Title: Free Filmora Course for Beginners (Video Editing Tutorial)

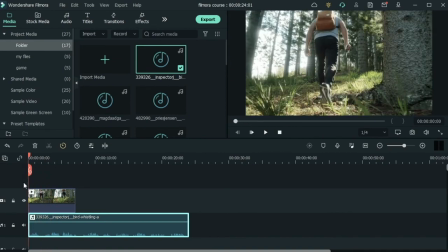4711s
So that alone creates a peaceful environment because of all the soft wind in the back and the birds chirping.
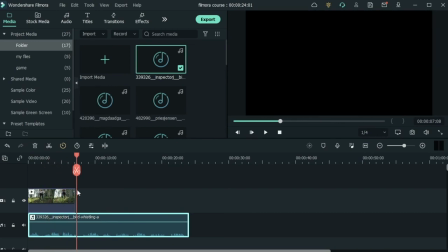4720s
That creates a peaceful scene for my subject.
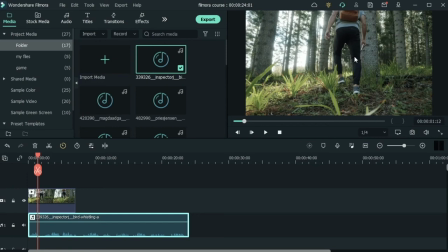4725s
And now as the audience, I know that this is nature and I'm feeling closer to the environment that's in the clip just by simply bringing this in. Now we need to, let's cut the audio so it fits the clip.
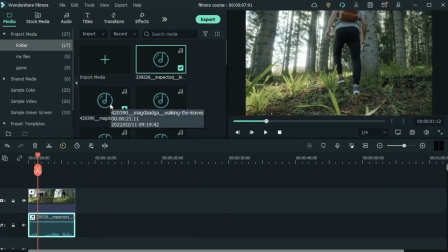4742s
Let's get the next sound. And that is walking on the leaves. So there are leaves, and every time you take a step on dry leaves or wet ones, there is a sound. And I can see that as the editor, and I need to add that to my clip.
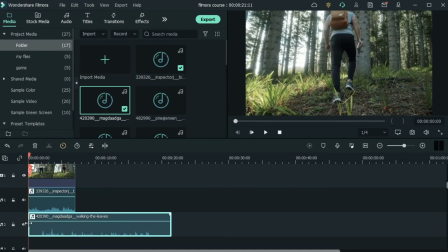4760s
So let's add the walk on leaf sound. I'm gonna cut the first silent part. Have a listen.
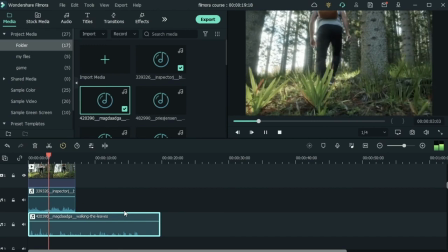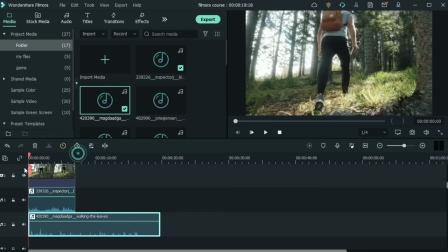4777s
So as you can see, it's even better because we can hear each of this guy's steps.
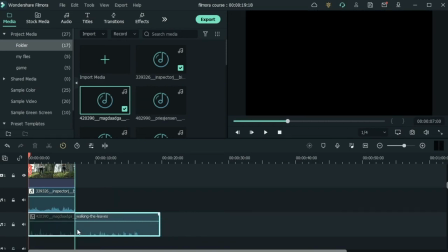4784s
Now, don't worry about the volume. We will fix that later. That was walking on leaves.
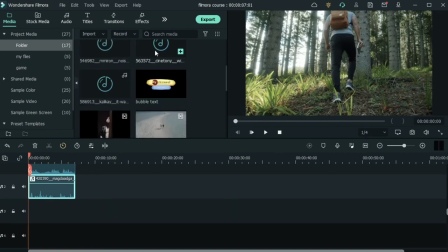4790s
Let's get another sound, which is wind in the forest with crows.
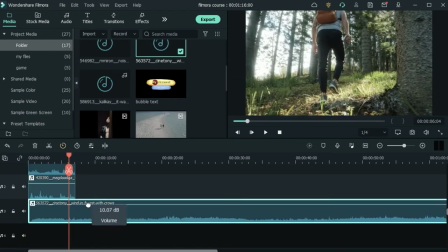4797s
So this audio is pretty low. I'm just going to drag this guy here, add to the volume. Maybe a little bit less. Let's have a listen.
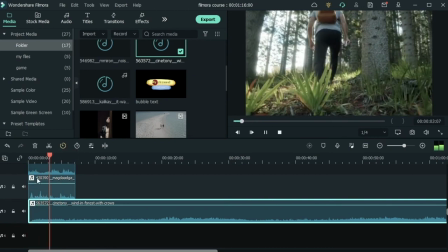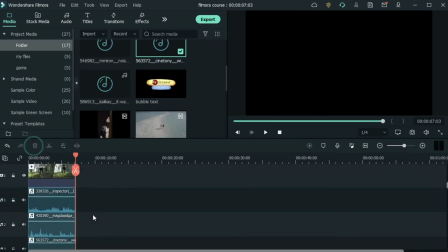4813s
All right, so that sounds so much better. Now you could go ahead and add some music in the back.
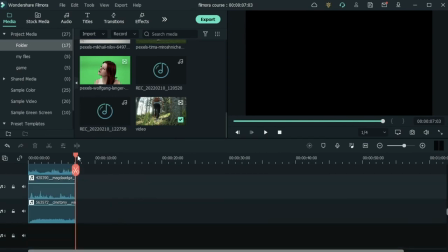4820s
I'm just going to leave it be as it is. But now here's the problem with audio design.
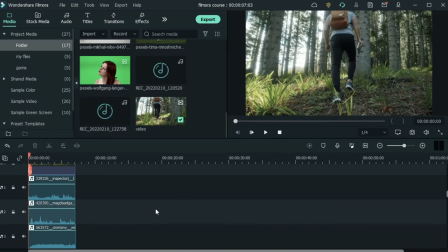4825s
You can't just leave it here when everything is loud at the same rate and it's not balanced. It's like having multiple colors on one screen and you haven't balanced them out. And it's kind of difficult for the eyes to follow. The same thing goes for the ear.
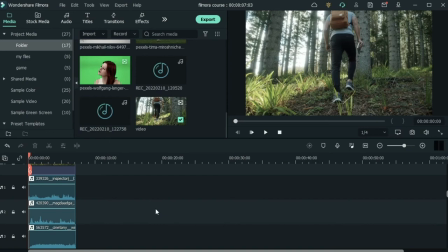4842s
When you have multiple sounds playing at the same decibel, you're going to make it difficult for the audience to follow those sounds. They don't know what they're listening to first and what the other sounds are trying to send as a message.
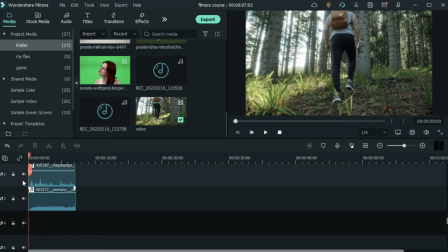4859s
So that is why we will have to go to audio design. I'm just going to fix these with the audio mixer and then I'll be back.
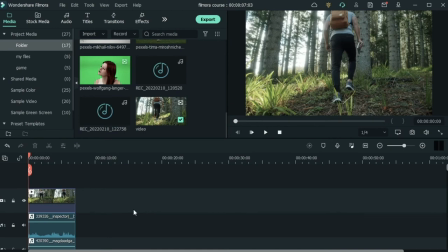4868s
I'm not going to show you guys now because it's a bit too early, but in the further lessons, we will learn how to fix the audio. So I went ahead and adjusted the audios with my audio mixer. Let's have a look at our final product.
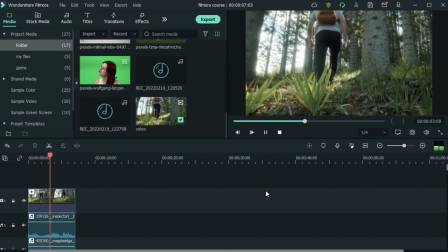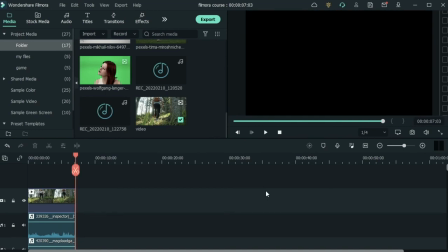4891s
So as you can see, it's a lot more balanced now. The priority is the foot walking on the leaves because we're focused on that subject in the video. If we didn't have a subject in the clip and it was just the trees, then adding to the volume for the bird audio is a good idea.
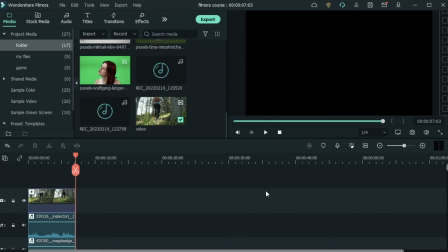4911s
But right now the focus should be on our subject. So the only sound that the subject would be making is him taking steps on the leaves. So that's what audio design is. Like we said, you could add even more tracks or stick with a few like we are now.
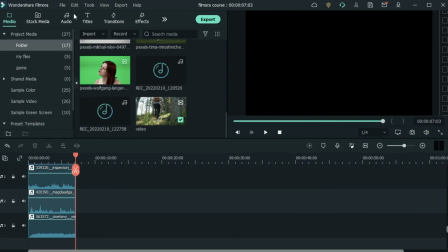4928s
If you want to get your own audios, you can go to the audio tab.
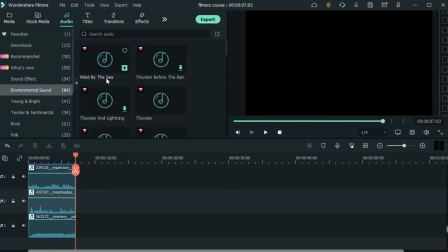4934s
There's already some environmental sound effects like wind by the sea, thunder before the rain, and so much more. If you want to get more, just go to filmstock.com and you can get plenty more of audios for your clip.
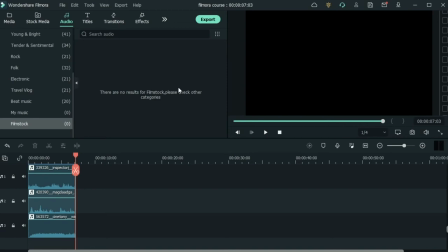4951s
Just remember that you need to first analyze your clip and find the stuff that needs audio.